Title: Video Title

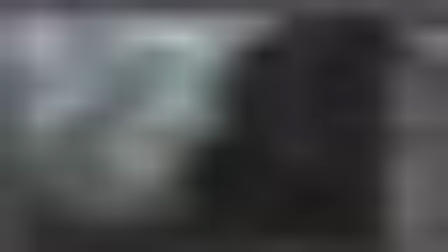Okay. Let's zoom out a little bit. Actually, let's look at what we have so far.
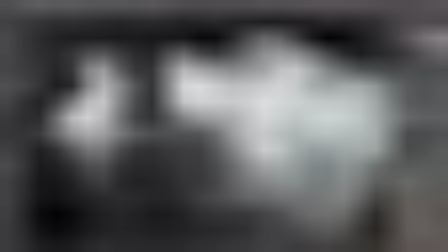If I fit screen. Sorry, my laptop is being a little bit slow handling this.
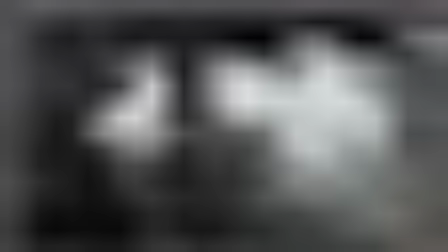Okay, so if we enable and disable this, there is a subtle difference, but it adds a lot more
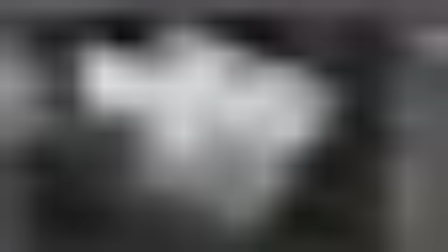character to the buildings and makes them look a lot more natural.
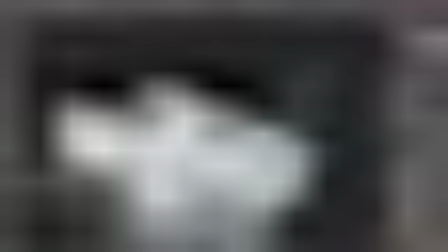Okay, so I think we can do some more work, not necessarily on the edges, but just final fixes.
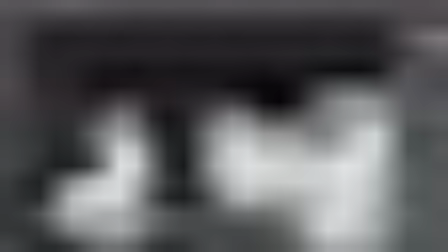For example, here, I don't like this floating bit. I think we could do something to connect it with the building above it.
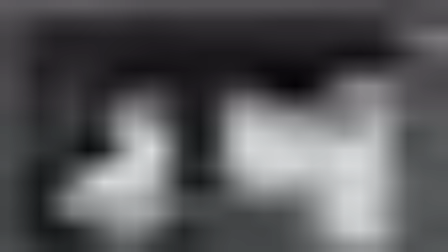So maybe let's just clone stamp from here. And let's just paint in some connection pillars here. Alright, something like that.
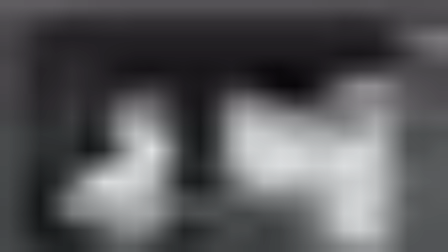No one's gonna notice this except for you, so don't worry too much about it.
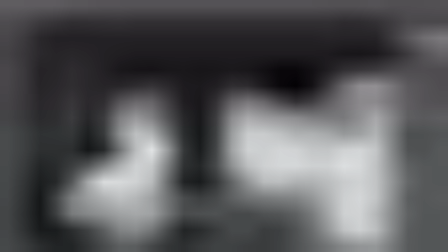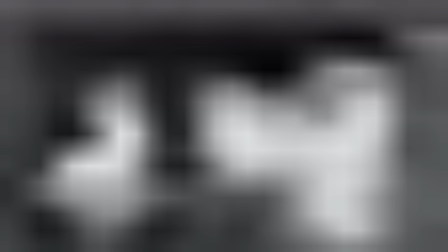Alright. I think furthermore we could make this whole top area look a lot nicer.
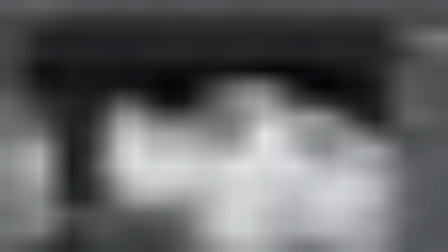First let's plug this gap.
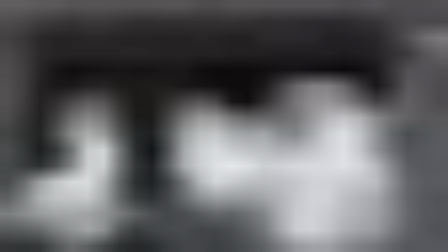And then maybe let's paint something more interesting here a little bit. Just nonsense detail, but just wanting to break up those areas a little bit.
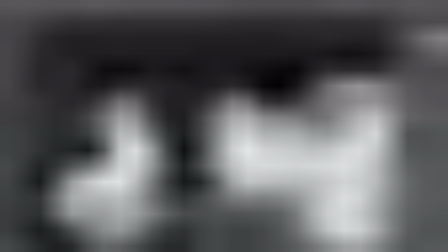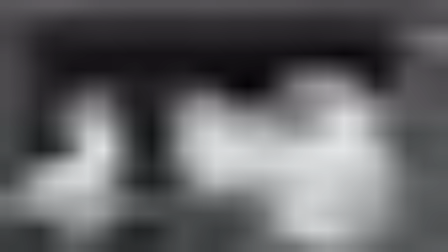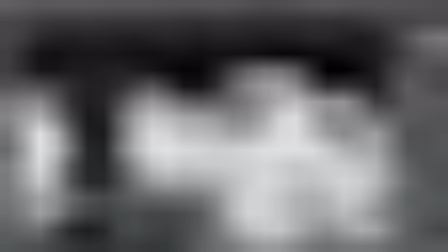Alright.
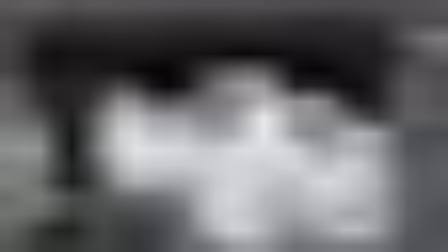Maybe something here. And I'm just copying from the image itself.
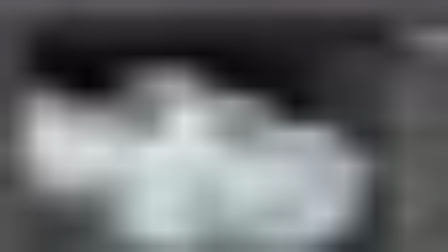I'm not doing anything new, so it's quite quick and simple. So here the edges are also a little bit CG looking. Let's change them.
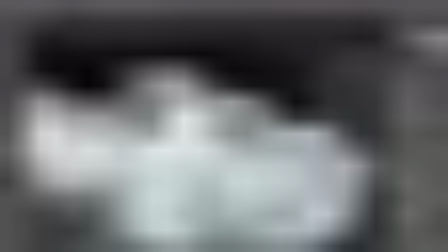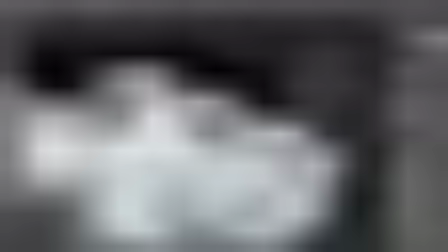Alright. Here as well we could
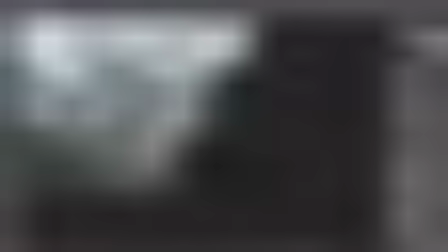for example, offset this edge a little bit. Here I think we could paint in a little bit more something.
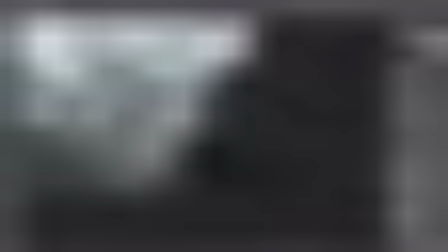Alright.
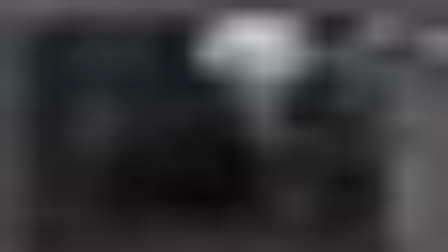On this side we could, let's zoom in. Yeah, there's a lot to fix.
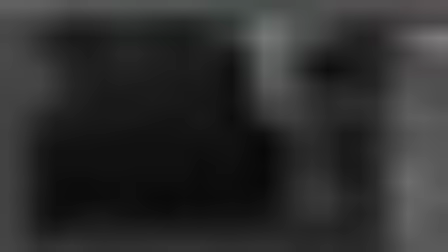For example, this edge is very straight. And this process doesn't take very long. But you go through a lot of the parts of the image just trying to make things look slightly less 3D.
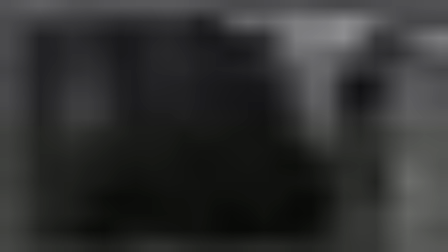This is very straight.
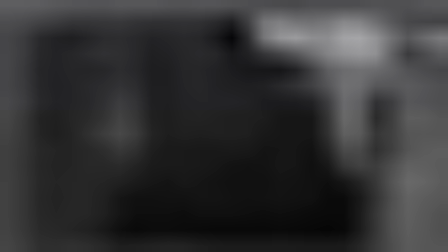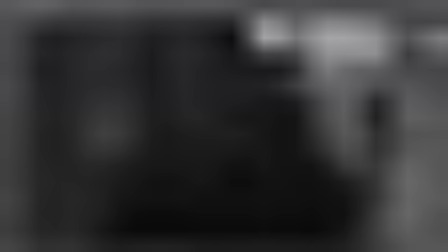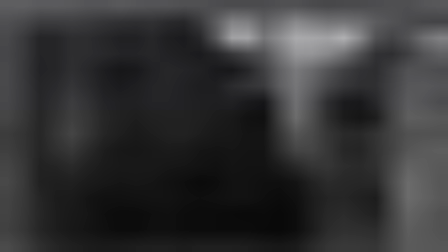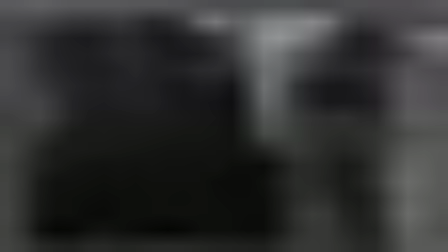Alright.
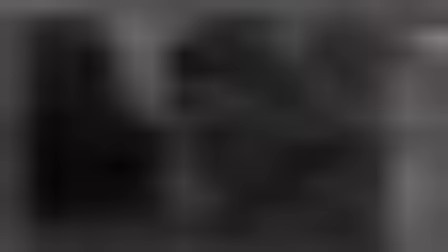Then let's have a look at this area.